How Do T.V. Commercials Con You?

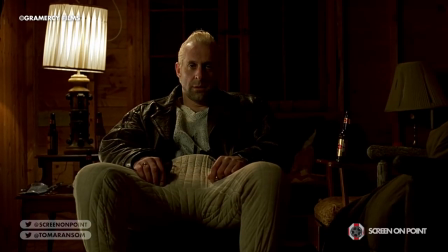2s
Just in case you'd forgotten that Christmas is just around the corner and you blissfully fall asleep on the sofa whilst watching reruns of Love Actually,
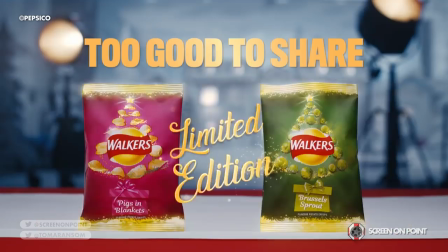10s
you might dream of Mariah Carey encouraging you to buy a particular brand of crisps or a giant red Coca-Cola van screeching towards you in the snow,
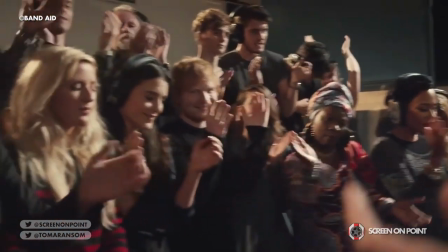19s
drowned out by tastefully remixed versions of iconic Christmas carols.
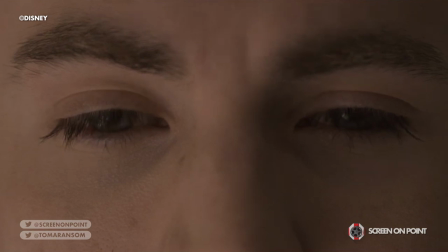23s
You wake up bleary-eyed to find out you've not only spilled eggnog all down your new festive jumper,
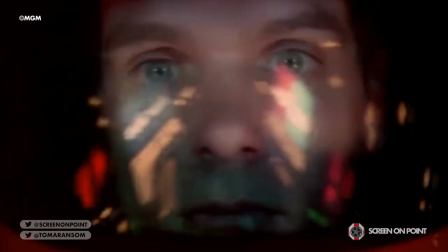28s
but you also appear to have been transported into the bizarre parallel universe of TV adverts,
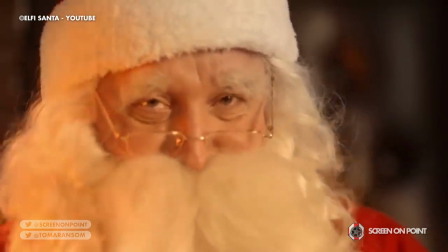34s
where everyone is more than happy to sleep directly on their mattress, and almost every brand wants you to associate them with the warm and fuzzy feeling of Christmas.
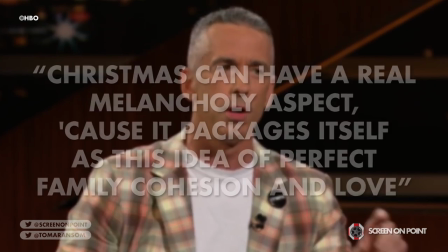43s
As American author Dan Savage writes, Christmas can have a real melancholy aspect,
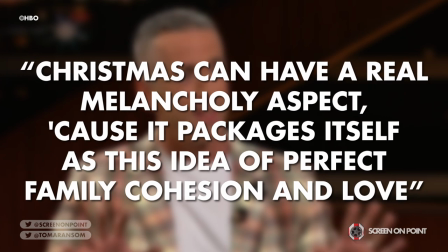48s
because it packages itself as this idea of perfect family cohesion and love.
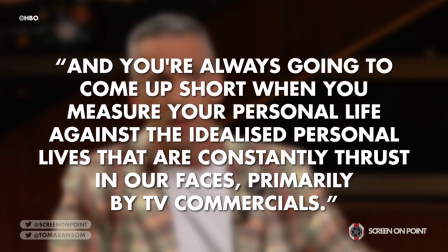53s
And you're always going to come up short when you measure your personal life against that idealise personal lives that are constantly thrust in our faces,
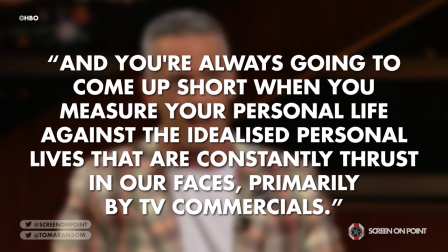60s
primarily by TV commercials.
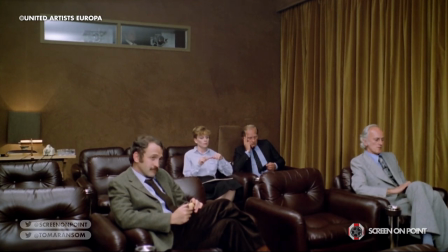62s
With that in mind, the question is what are the actual techniques used by commercials to subtly influence the viewer to buy their product?
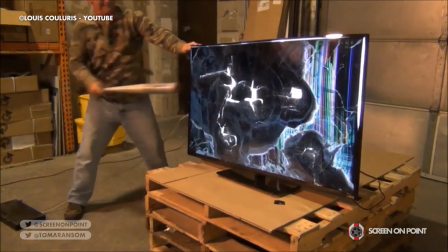70s
Prepare to take a baseball bat to your TV screen every time your favourite show cuts to its commercial break
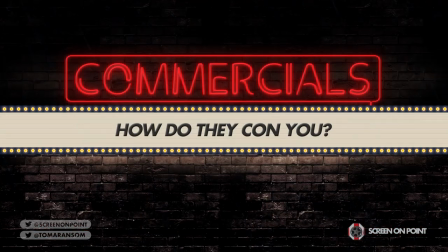74s
because I'm Tom from Screen On Point and this is how do TV commercials con you?
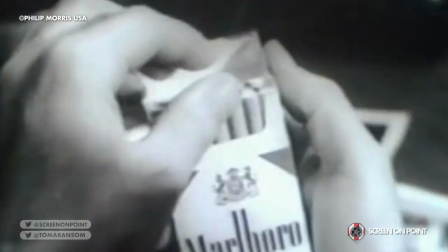79s
It would be impossible to talk about manipulation in TV advertising without first mentioning the tobacco industry,
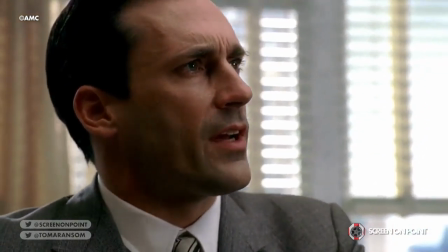85s
an industry which was forced to think outside of the box to come up with creative ways to sell what is essentially a death stick.
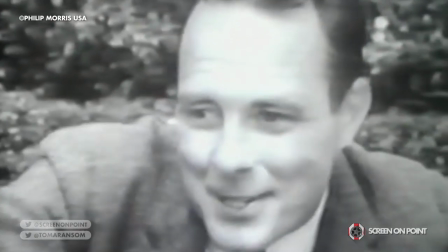96s
When studies were released in the 1950s that showed that smoking caused cancer, the tobacco company Marlborough, which was originally targeted at women,
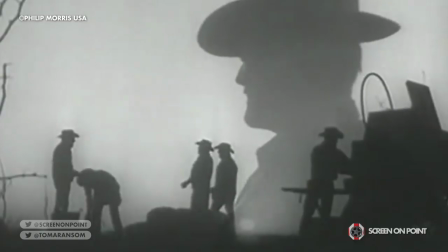104s
changed its advertising tactics to target a male demographic and
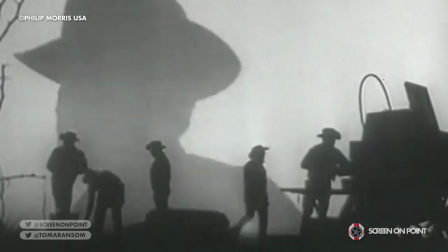108s
famously ushered in what is believed to be the first example of lifestyle advertising,
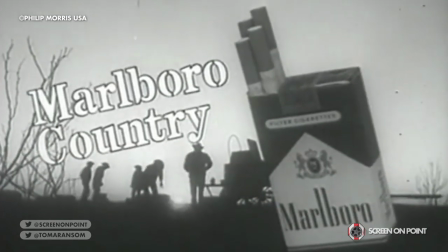113s
which is when a company, instead of directly selling their product, attempts to sell an identity or image to align the product with a certain type of aspirational lifestyle.
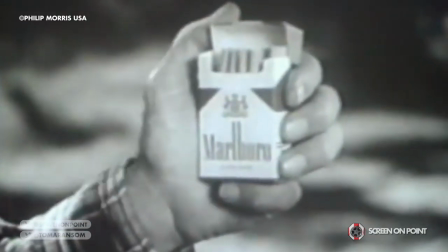122s
Marlborough achieved this by creating a character, the Marlborough Man, an archetypal manly cowboy who lived an adventurous and free lifestyle.
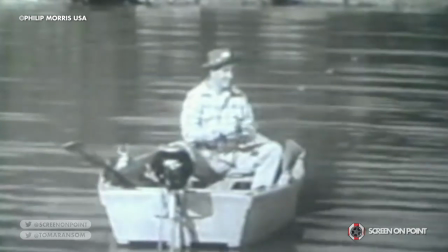131s
Their adverts shifted from showing a lot of the product to showing more of this character and the ideal they believed he represented in the eyes of their male demographic.
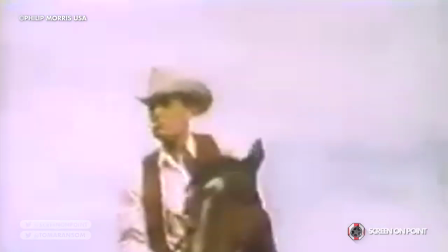139s
Although it could obviously never be backed up by any hard evidence,
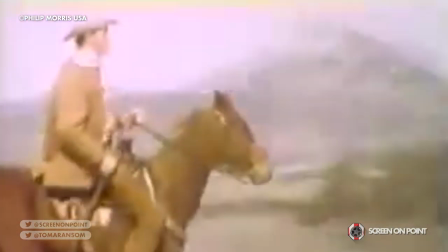143s
the promise that the Marlboro Man adverts made to their audience was that smoking Marlboro somehow made you more
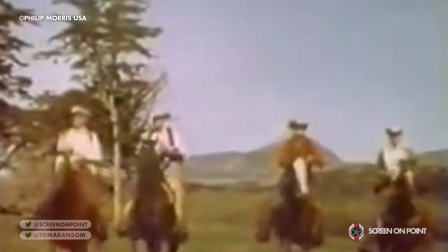148s
masculine and gave you the freedom that cowboys from the Wild West were perceived to have had.
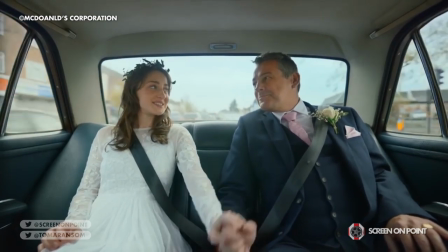154s
And this kind of lifestyle advertising still exists today, one example being the more recent American advert for McDonald's.
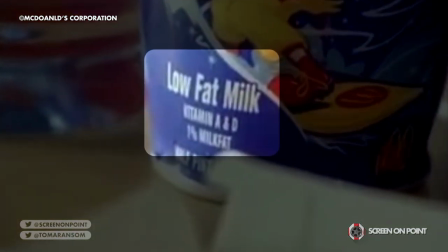160s
With its close-up shots of labels that read low-fat milk and rich in vitamin C without Without directly stating it,
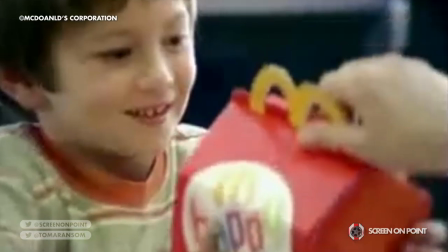167s
the advert seems to be implying that a Happy Meal is a healthy lunch for a child.
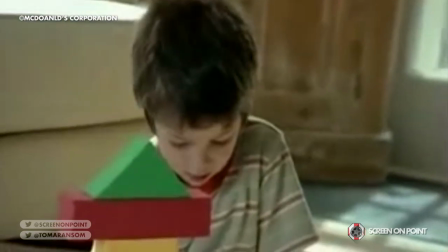171s
At the start of the commercial, we are shown a child struggling to adjust to sharing his toys with his new younger sibling.
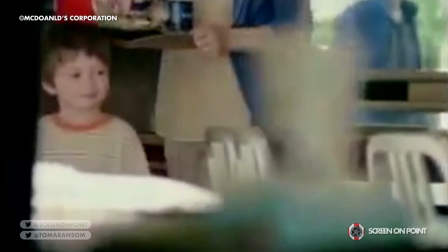177s
Once the mom has taken him to McDonald's and he learns to understand the concept of sharing by sharing a Happy Meal,
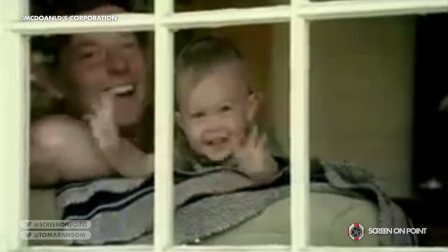183s
they return home and he waves at his younger sibling, finally accepting him into the family.
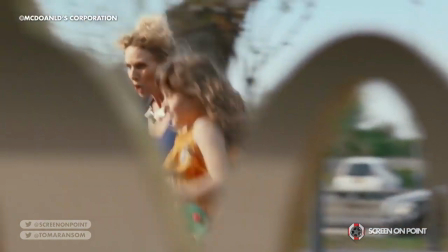188s
By implying that eating at McDonald's will result in children learning to share,
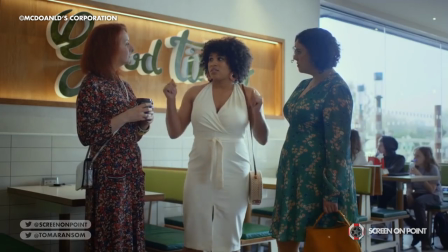192s
McDonald's is arguably attempting to sell its audience not just its product but the lifestyle of a happy and healthy family unit,
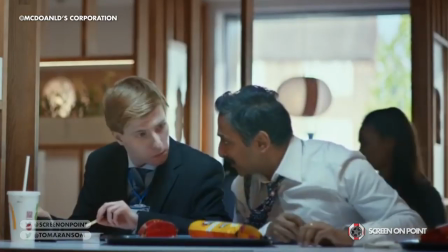199s
an ideal which we can all agree can be attained by a couple of ropey chicken McNuggets and a strawberry milkshake.
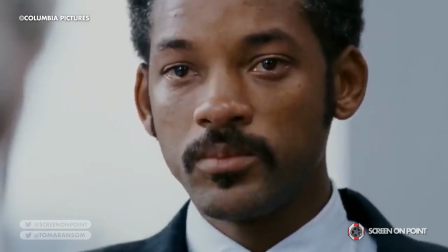207s
On top of lifestyle advertising, another common con in TV advertising is pulling at your pesky old heartstrings.
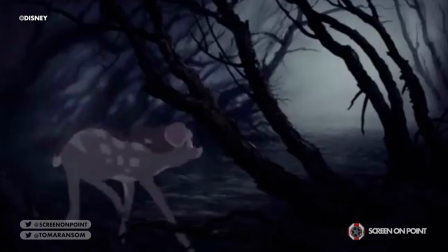214s
To use Disney as an example, if you had to think of the most memorable scenes from a Disney film,
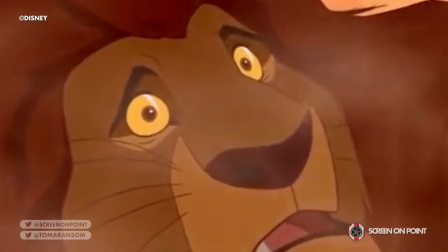218s
it's likely that you'll think of Bambi's mother's tragic death or Mufasa falling into that herd of wildebeests in The Lion King.
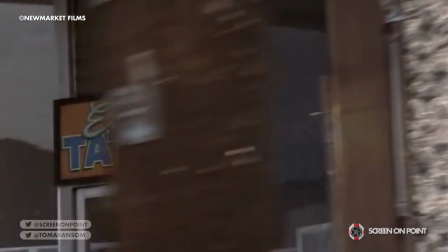224s
Part of what makes these two scenes stand out in your memory is arguably that they trigger an emotional response.
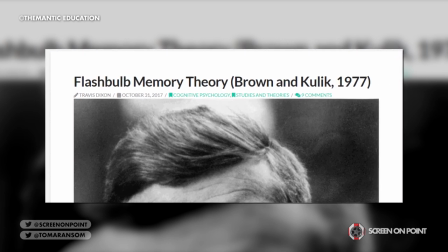229s
Harvard researchers published the paper Flashbulb Memories in 1977 where they noted
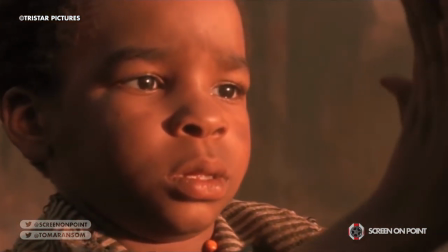234s
that people were able to vividly remember an event which had them shocked and caused a state of surprise,
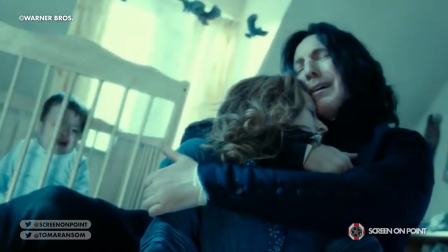240s
which supports the idea that a person's memory can be influenced by their emotional state.